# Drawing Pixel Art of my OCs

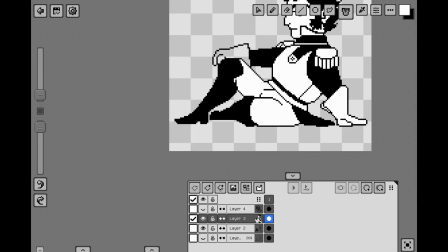[8:14]
Okay, yeah, that's what I thought. Okay, so dithering seems like it's more like dots or patterns of dots and not so much lines, it seems.
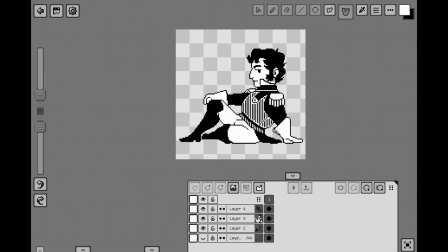[8:22]
So I'll say this is hatching.
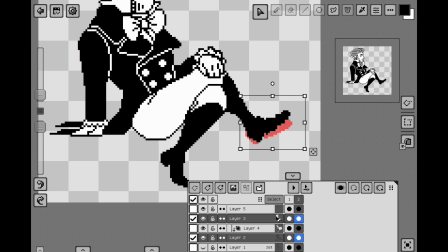[8:26]
So, anyway, after I finished doing all of the coloring, I was like, you know what would be fun?
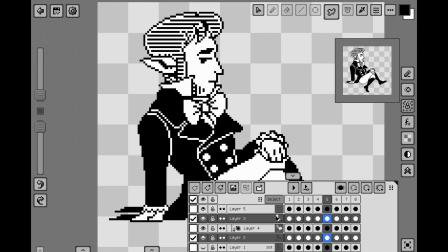[8:34]
Animation! I actually really enjoy adding simple little animations to pixels.
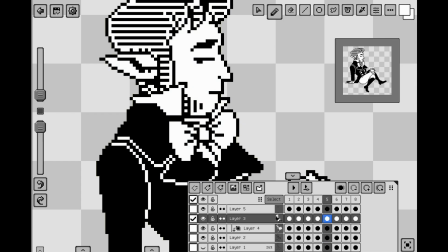[8:41]
I've done it before, nothing very complicated, mostly like a little bounce or a blink animation, so not too different from this stuff. I really wanted Peter to be kicking his foot. I think I mentioned that when I was kind of sketching him out.
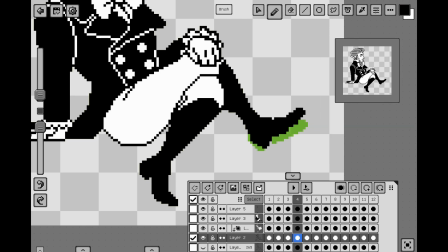[8:57]
I had that in my mind, so I rotated his foot kind of at the ankle joint, up and then down. I really had to go in and clean it up. It was a little bit of a trial, but I do think it was easier to do it this way than it would have been to try to like figure out where his foot would be.
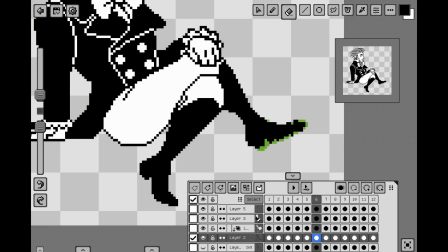[9:15]
And with animation, you also have to be careful about maintaining mass as well, which is something I know about it. I had an issue here where I had slimmed his foot down way too much at one point and it looked really bad, so I had to go back in and fix that up.
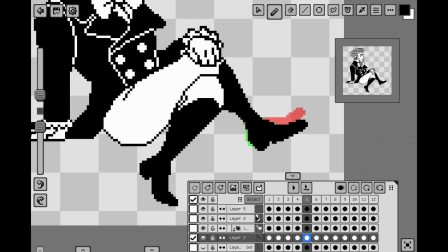[9:31]
I also chose to have his foot swing down just slightly, like technically the frame isn't necessary for the animation. He could just kick it up, but by adding the slight downswing, it adds a little bit of bounce to the animation. I took like one animation class once and I learned a little bit about like overshoot and timing charts, but
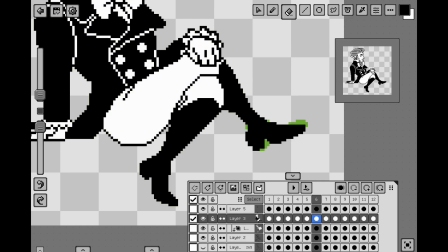[9:51]
I try to keep those things in mind when I'm definitely not an animator, and this is about the extent of my animation abilities. I also work in a blink. I think that having 2 motions in an animation can hide more obvious looping and just really keeps the viewer engaged with what they're looking at,
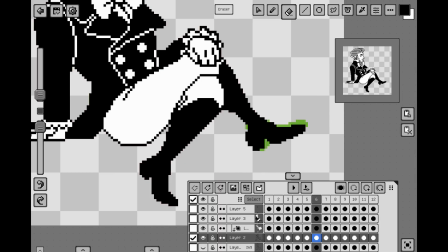[10:09]
especially in like a very simple loop. And then, so once I have the blink and the kick in place, I just kind of like duplicate the frames. So he kicks his little foot twice in the loop of 12 frames, and then there's a few frames of him not moving his foot at all, and then it goes up, down, and then back to rest,
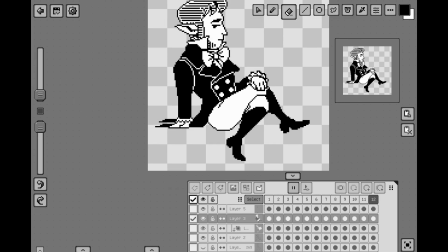[10:26]
and repeats all over again. And then it repeats forever and ever because it's a GIF, but yeah. For William, I couldn't just have him tapping his foot too, and it would be a little bit awkward with the position that he's in, so he's tapping his finger, rather impatiently, I might add.
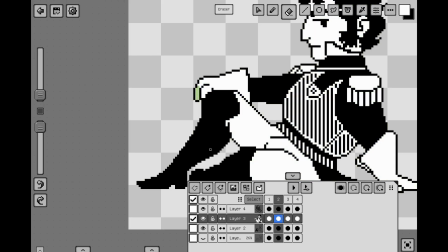[10:42]
I almost had him roll his eyes as well, but I wanted to keep the 2 of them very, very similar, and I felt like it just wouldn't look as nice when they were sitting side by side.
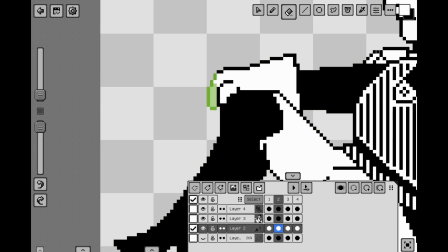[10:53]
And I didn't really want the eye to be like the focal point as well. I think having kind of like the hand on the knee and then the foot crossed over the knee be like the main movement, like works to keep them a pair. The finger was kind of interesting to animate also.
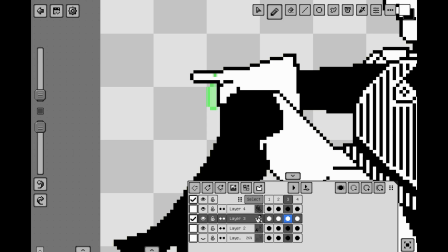[11:10]
I do think it ended up looking slightly odd, but I think it's mostly because of the very simple style. Realistically, when he puts his finger up, you'd be able to see his other fingers, and I did try to put like a finger back there so you could kind of see it, but it looked a bit off either way,
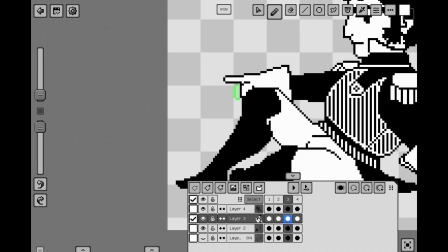[11:27]
and then I felt that having it
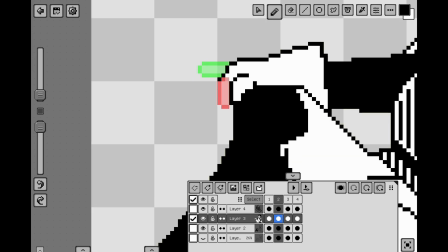[11:31]
without the finger behind his other finger that he's like tapping made the motion a little bit clearer. But generally it was the same process. I didn't give a little bounce for the finger since it's like reaching the leg.
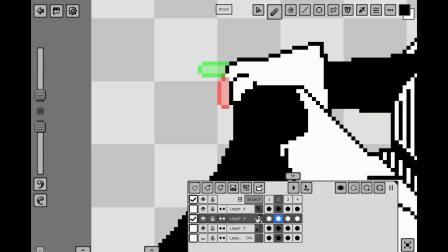[11:46]
And for this one, there's sort of 4 main frames. It goes up a little bit, up the most, down a little bit, back to rest. And then I wove his blink in kind of the same way that I did with Peter.
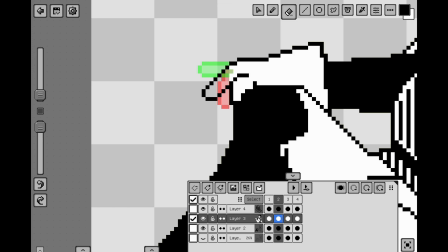[11:59]
His finger taps happen with no break in between. However, unlike Peter's multiple rest frames between each time he kicks his foot.